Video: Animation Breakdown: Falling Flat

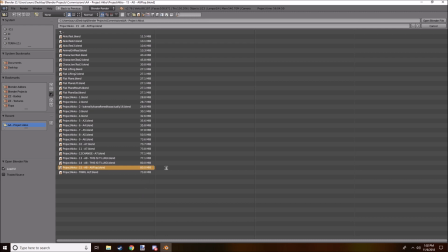1743s
There was Alt Flop, which was when I incorporated the long one, the one where she is pulled like fully off screen.
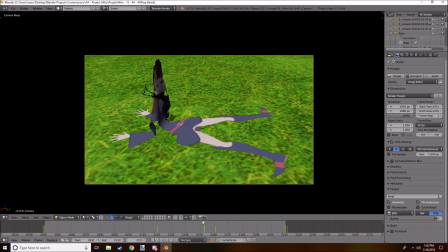1752s
I kind of like the fold. You can't really see him in the animation, but I love like the folds, kind of like show how much cloth she is. And then
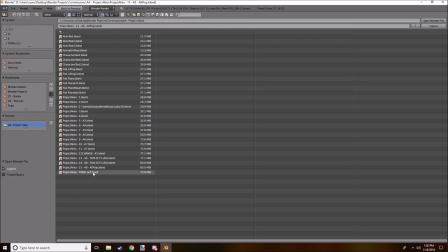1763s
after that, the only last change was Twirl Alt, which was altered very recently.
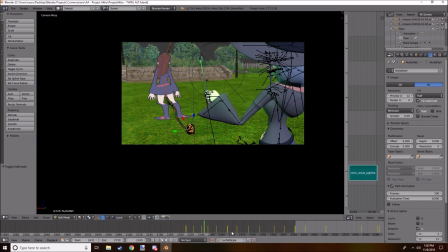1768s
Actually, it was like a last minute. Oh no, this was actually different.
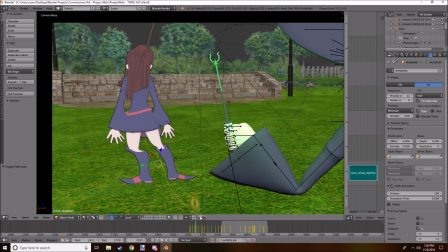1774s
This is not the last one. This is when I was testing, like the back version of her, basically.
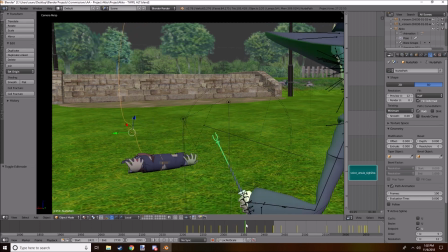1781s
Like, she'd flop up and go backwards and roll up like that, and then that way she'd be facing forward still.
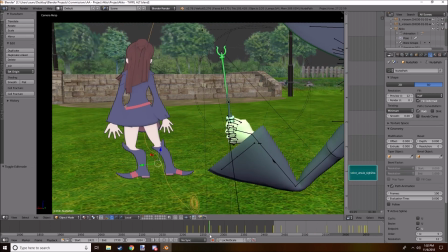1787s
I mean, here it's still normal, but I was thinking, wait, how am I gonna... I had to work out
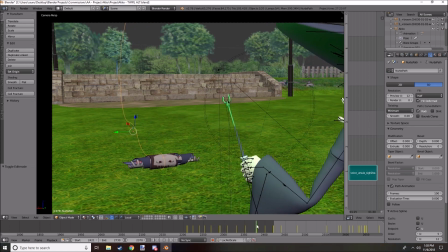1796s
how do I make a twist up and show a face while still looking forwards.
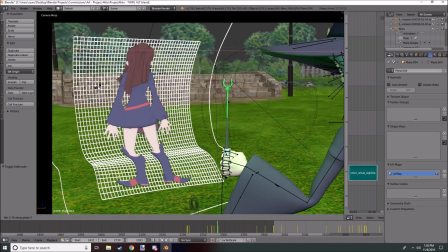1801s
I mean, that was just a matter of doing a 180, but not that way.
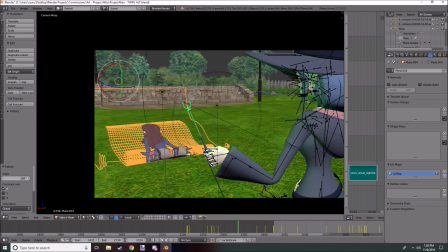1807s
That wouldn't work. So the only thing I had to change then was the final version,
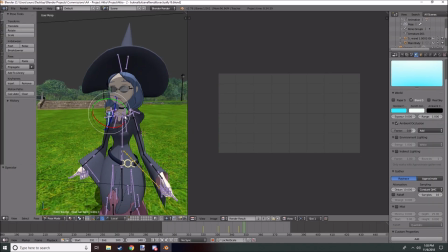1814s
which was but released after 15.16, and that's when it says we need to focus.
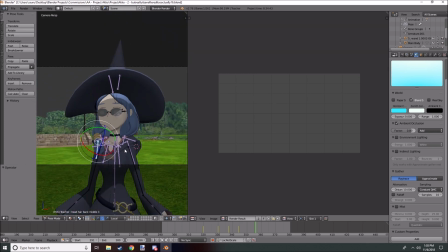1819s
And that's pretty much it. It was really fun to work on.
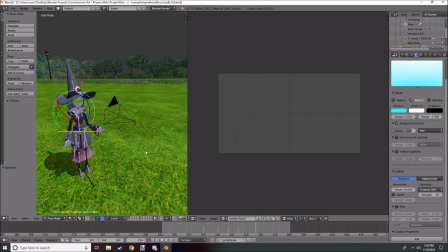1824s
It took, I mean, you saw it took technically about 56 hours, plus I guess an extra half an hour for this, to animate and render. So you got to take time, what test renders, what, I imagine it was about 30 hours of animating.
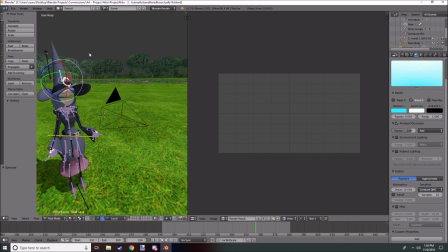1841s
For a minute 40, I think I was slow. I think I could have been faster, but I wanted to make sure this was one of my highest quality animations so far.
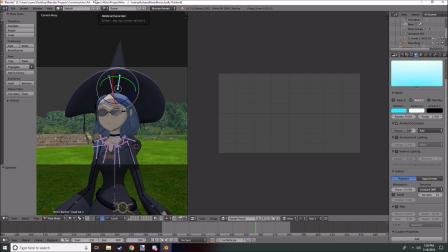1849s
And I might be looking back on this now thinking, what's he thinking about? This animation is terrible. And maybe it is, but I think I'm improving, and that's all that matters really. Just as long as I'm, you know, making people happy in the community. So that's it.
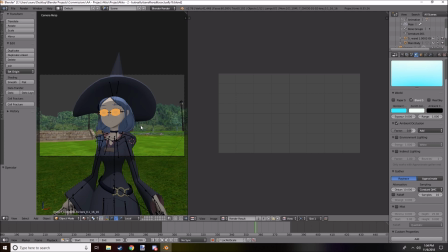1868s
I'm just really proud of this piece, and that's why I wanted to talk about how I did things, like just explaining each scene, showing, I guess, deleted scenes in a way. So thank you for joining me. Keep on creating, everyone.